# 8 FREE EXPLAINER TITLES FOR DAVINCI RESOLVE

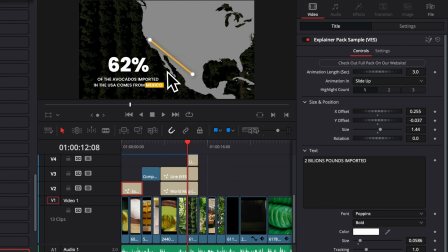Right now I'm creating this live with you, but that's how those simple titles can help you enhance your composition.
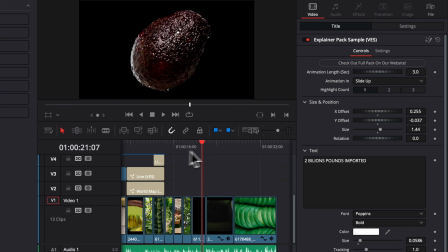Now let's continue and use the few other titles that we haven't used yet.
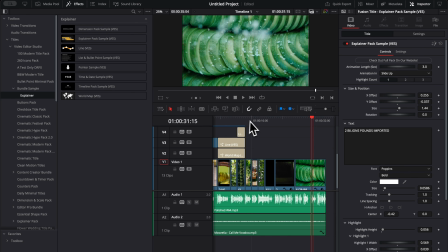The next one is going to be the timeline. We're going to go from a certain date to another one. Let's play it.
They're harvested in June and delivered by August.
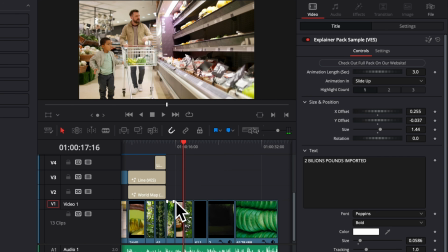So here we want to display that they have been harvested in June and they are delivered in the US by August, right?
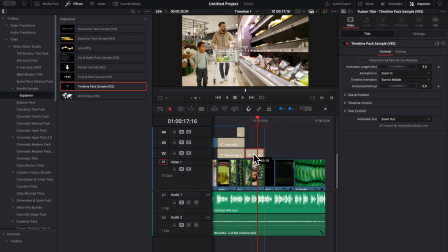So here we're just gonna drag that down and we're gonna have our point starting from June.
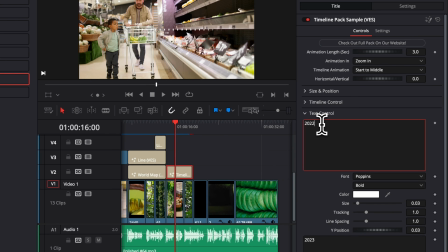So here I'm gonna go to text control. We're gonna have our starting point being June and then our ending point being August. I've reduced this to fit my two clip. Now we're just gonna take it, we're gonna increase the overall size and we're gonna bring it down.
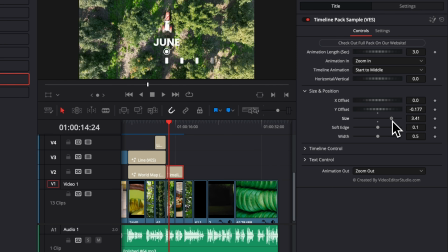Right now I'm gonna do a few cosmetic arrangement to this. I'm gonna keep increasing the size a little bit so it's very clear. I'm gonna drag it slightly lower. And here I'm gonna need to have some support to create some shade for the title to pop a little bit more.
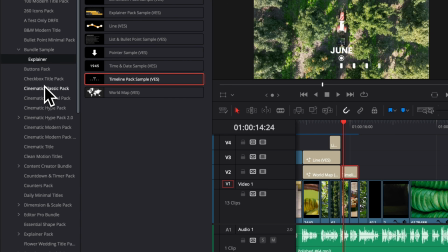We don't have it here in the bundle sample, but in our free starter pack in effect, we have something that is shadow, glow, and background.
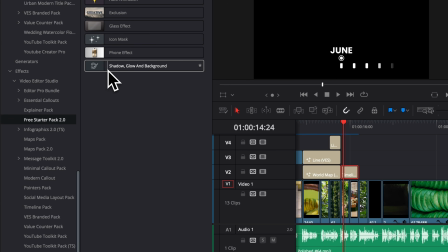So we're just gonna go here to the free starter pack and we're gonna take the shadow, glow, background and drag that on.
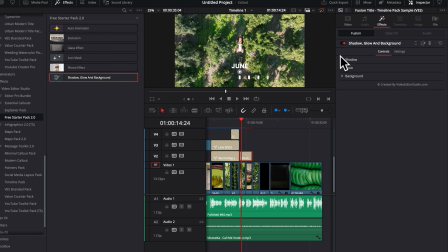Now that allowing me to here have control over the shadow,
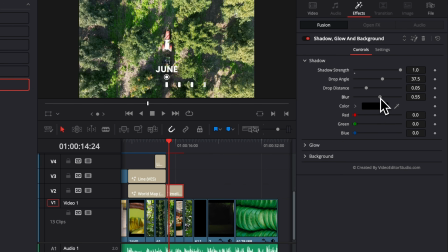so I can increase the shadow strength and then I can increase here the blur to help it pop it a bit more. I'm gonna reduce the drop distance to get it closer to our text. And then here I'm gonna increase the blur a little bit.
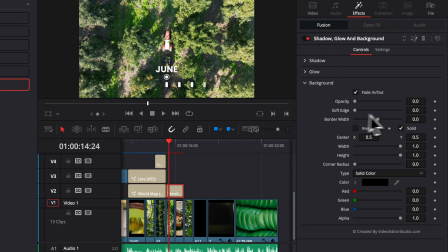We're also gonna use the background as support. So I'm gonna increase here the opacity and then we're gonna bring it down.
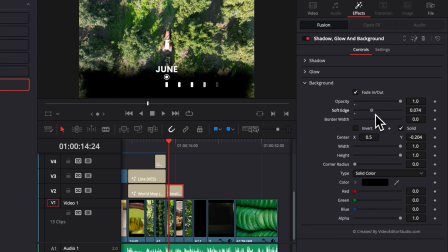And then here I'm gonna increase the soft edge. So we're getting like a bit more of a fade right here. But as you can see, it has also affected the side. So now what I'm gonna do, I'm gonna increase the width from 1 to 2. And lastly, we're gonna decrease here the opacity. Now the last step for me gonna be here to increase the glow.
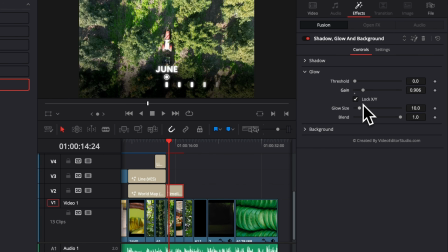So I'm gonna increase the gain and I'm gonna decrease the glow size a little bit. And now we have something that is popping a lot more. That's like a very useful trick in my opinion to use those three in combination to help your titles stand out. I have a full tutorial explaining this. Now right now if I play it, I think I need to adjust a bit the timing of the animation.
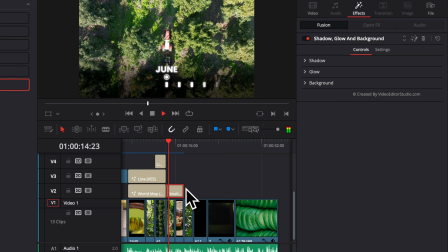As you can see, that's gonna be slightly too fast. They're harvested in June and delivered by August. So I'm gonna go here to my timeline. I'm gonna go from effect to video. And now I'm just gonna reduce the animation length from 3 to 2.
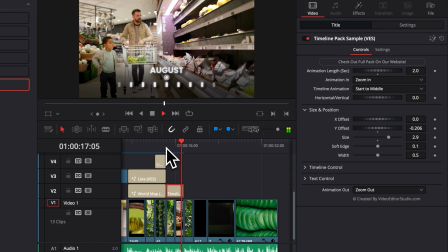They're harvested in June and delivered by August.
Now for this shot, I'm gonna need to show the dimension of the avocado.
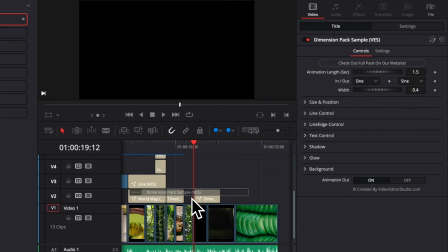So I'm gonna take the dimension pack sample, drag it right above it, and then we're just gonna reduce the size. So the voiceover said that the avocado can reach a size of 28. So here I'm gonna write size 28. I'm gonna change the font for Poppin, and we're gonna increase the overall size.
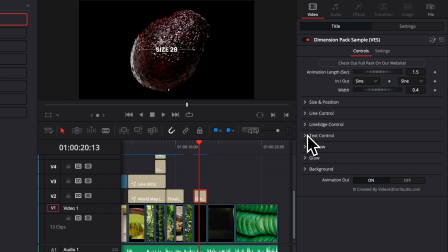So here size 28, here we go. And I'm gonna fine tune the adjustment for the size of the line and the control. So here I'm gonna increase the overall size, and then I'm gonna increase the size of the dot themselves. Then the line edge, same thing here.
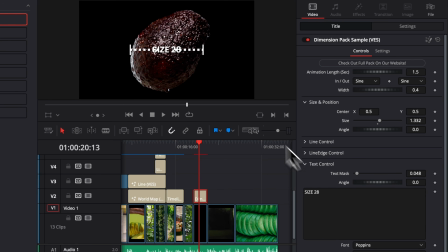I'm gonna increase the border size and then make some adjustment here to the text mask so we can clearly read the text. Here we go. Same here with the animation length. I'm gonna have it coming into play fairly fast, so 1 second.
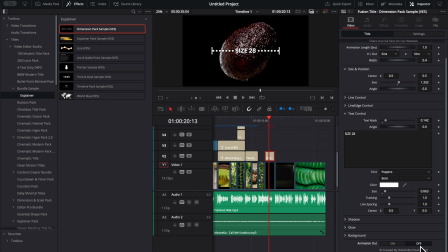And then I'm gonna have the animation out off. Now to have it pop a little bit more, we're gonna use the glow once again. So I'm gonna increase here the gain, and I'm gonna slightly decrease the glow size. Then we're gonna use one last time the explainer pack sample,
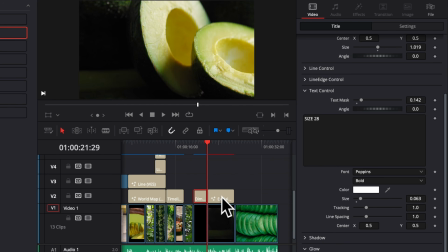and we're gonna just drag it right above here for maybe the explanation of like an article.
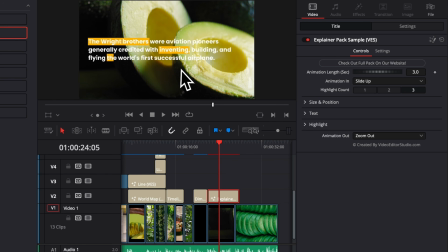So here you can just paste whatever text you want from like an article or something, and then you can highlight like the specific benefit of like avocado, for example. So right now I'm just gonna do just that.